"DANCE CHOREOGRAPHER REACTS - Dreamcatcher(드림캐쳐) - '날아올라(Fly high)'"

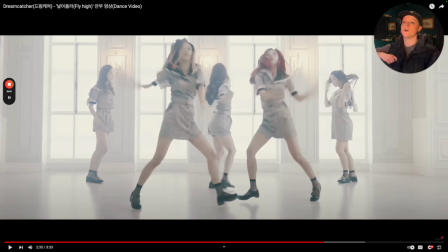1276s
That right here. That's something you want to avoid. You want to make sure that you can do whatever kind of overheads you want to express without having to create room for it. That's mostly just getting used to it, and sometimes you don't realize you do it until somebody tells you.
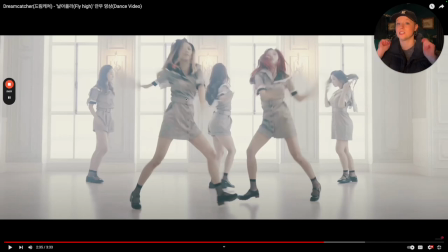1288s
So that would just be my note for her, is whenever you do any type of progressions or overheads within whacking, that would be something to be mindful of.
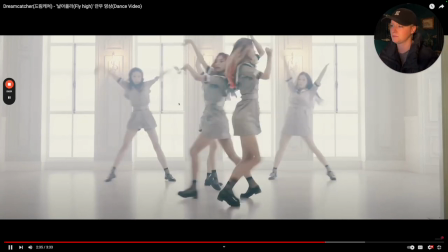1296s
Keep that chin nice and tall and confident. I love this boom right here, right into the overheads.
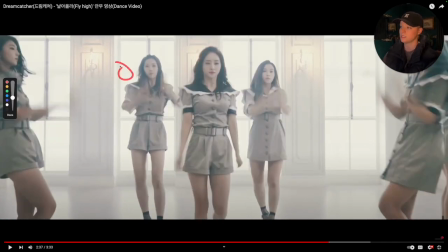1301s
Notice some of them are not doing the full range. My dancer right here is really not, she's kind of hanging out over here versus actually committing and striking. You want to strike in that back every time you do it. So that's just my overall note. Could be a shoulder thing or just a refinement thing for her.
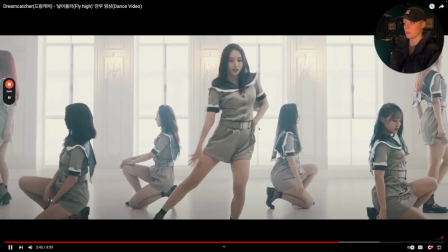1317s
I love this, and dropping it down. This was really fun where she pulls up and over.
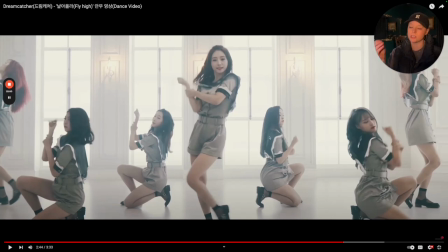1325s
For me, I always feel like it would be really effective whenever your feature does something more centered or central in movement, even though it's the same, especially when you have a mirrored out frame, because for me, it can make it feel imbalanced or more top heavy on one side.
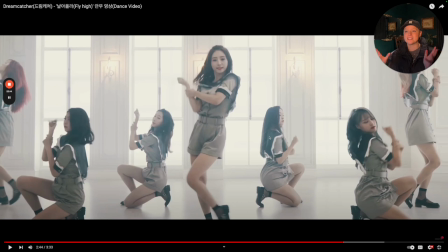1341s
But that's mostly, I mean, it's not going to kill the routine by any means. It is just going to make it feel a little not as full on a particular side for any given moment. So if she was doing this and she did it more towards the front, it would feel a little bit more symmetrical, even though we're not seeing the full picture.
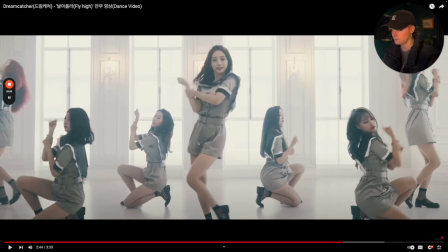1359s
That's just an in general note. Oh, here we go. Now dropping it down.
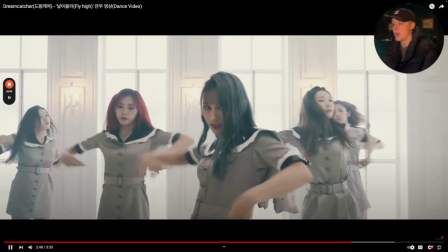1365s
I love the pulls ins, and then we have somebody else have their moment. Spacing's just a little bit off here.
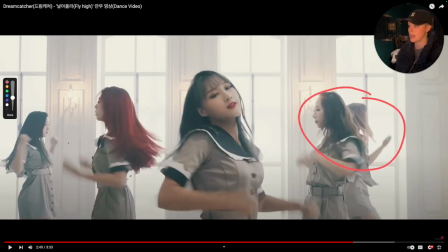1370s
You can tell because there's really not a gap here, but there is a gap here. I don't know what the preference would be. Both could work, but they just needed to pick which one would work. Yeah.
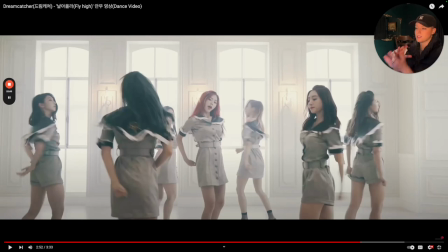1381s
When you operate on opposites, like you have people dancing as opposites, it is really hard to clean the formations in comparison to everybody facing the same side.
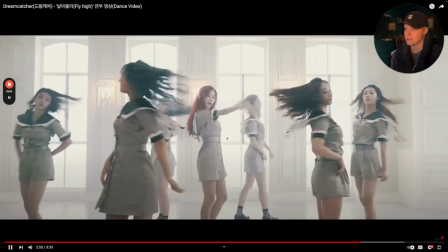1390s
That's just natural, but it does make it more impressive. I love, and there's the turns once again, but it's slower.
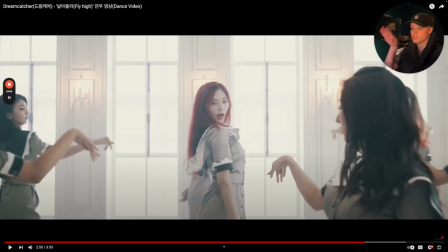1395s
They slowed it down to speed change. I love how she hits it, and then they all hit it in response.
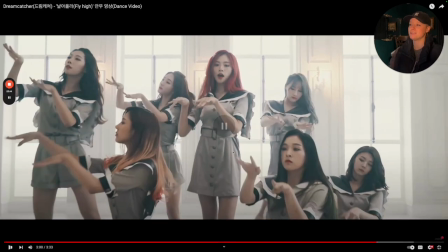1403s
This part does feel familiar. I have a feeling that, like, oh, the reason why I recognize this choreo is because during the step chart, you're able to hold the note, and hold the note. And so I'm actually able to see what's happening on the screen because there's nothing happening besides him holding one arrow.
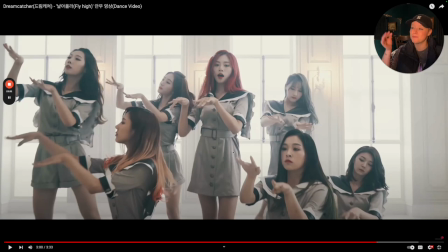1419s
Goodness, it's really funny that I can remember that. But yeah, I remember this in particular, just with these kind of bleed overs.
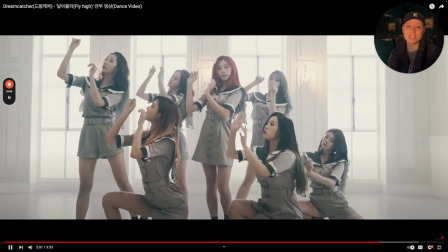1425s
It's really nice to see. I love that. They even cut to different scenes with different outfits too, I think, right?
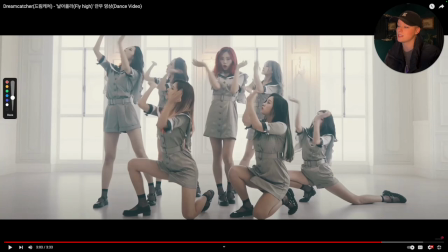1430s
Now let's talk about this level representation. I really love it. I do feel 1, 2, 3, 4, because we have all 7. I think these two could be a little bit closer together, honestly, if they were in the gap. So if she was in the gap right here and she was in the gap right here, it would feel so freaking full.
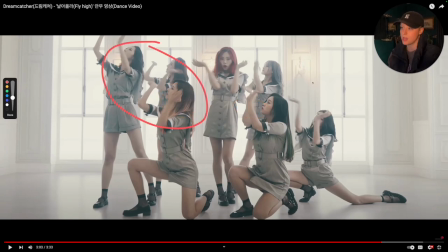1447s
It would. But also, on the other hand, I do like how close these 3 are, and I like how close these 3 are, and it allows a really easy access for our feature. So honestly, both are totally fine. I really like the representation of levels. I do think we could have gone a little bit lower from these two.
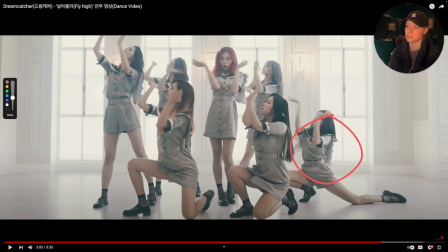1462s
But also that would mean she would need to go lower, and that girl's going pretty low. So maybe even having her just drop a little bit more. Could be a height thing. We may just chalk it up to that. But this is really, really nice to see. And they go da-da-da-da, and then they look front.
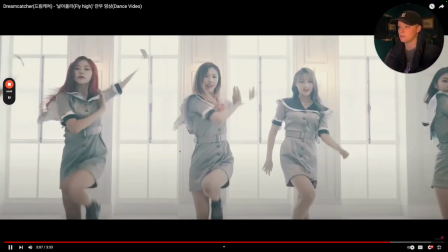1475s
Really nice. Time to build it up and break it down. So I do know we have like this moment where somebody's supposed to sing.
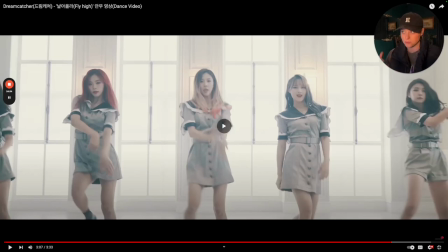1481s
She's not doing anything. I'm assuming she is a vocalist for this particular part. Bringing it around.
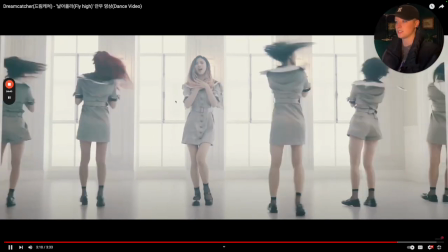1486s
Do-do-do. I really love the slowness of that. Really nice. Yeah, doom, with the turn, really fun to see.
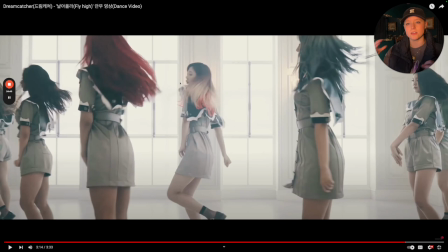1495s
That's different choreo, I think, right? Pull, pull. So notice that whenever you have that bum, bum, we're being very mindful of what's happening in the layers of the track, and they're hitting it bum, bum, bum, as they're building up the energy to finish it out.
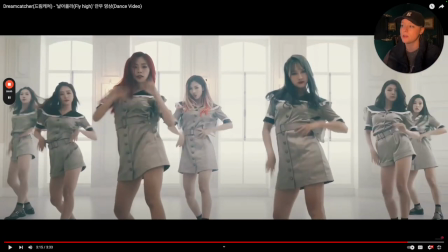1507s
Really nice to see in the different choreo, bleeding it through, having from our front feature, then going from front to back.
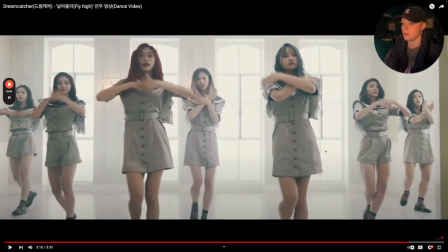1512s
Really fun to see. Baby spacing thing right here, but honestly, it's even on both sides, so it's not quite as big of a deal. The only discrepancy is my feature, so she needs to scoot over just a smidge.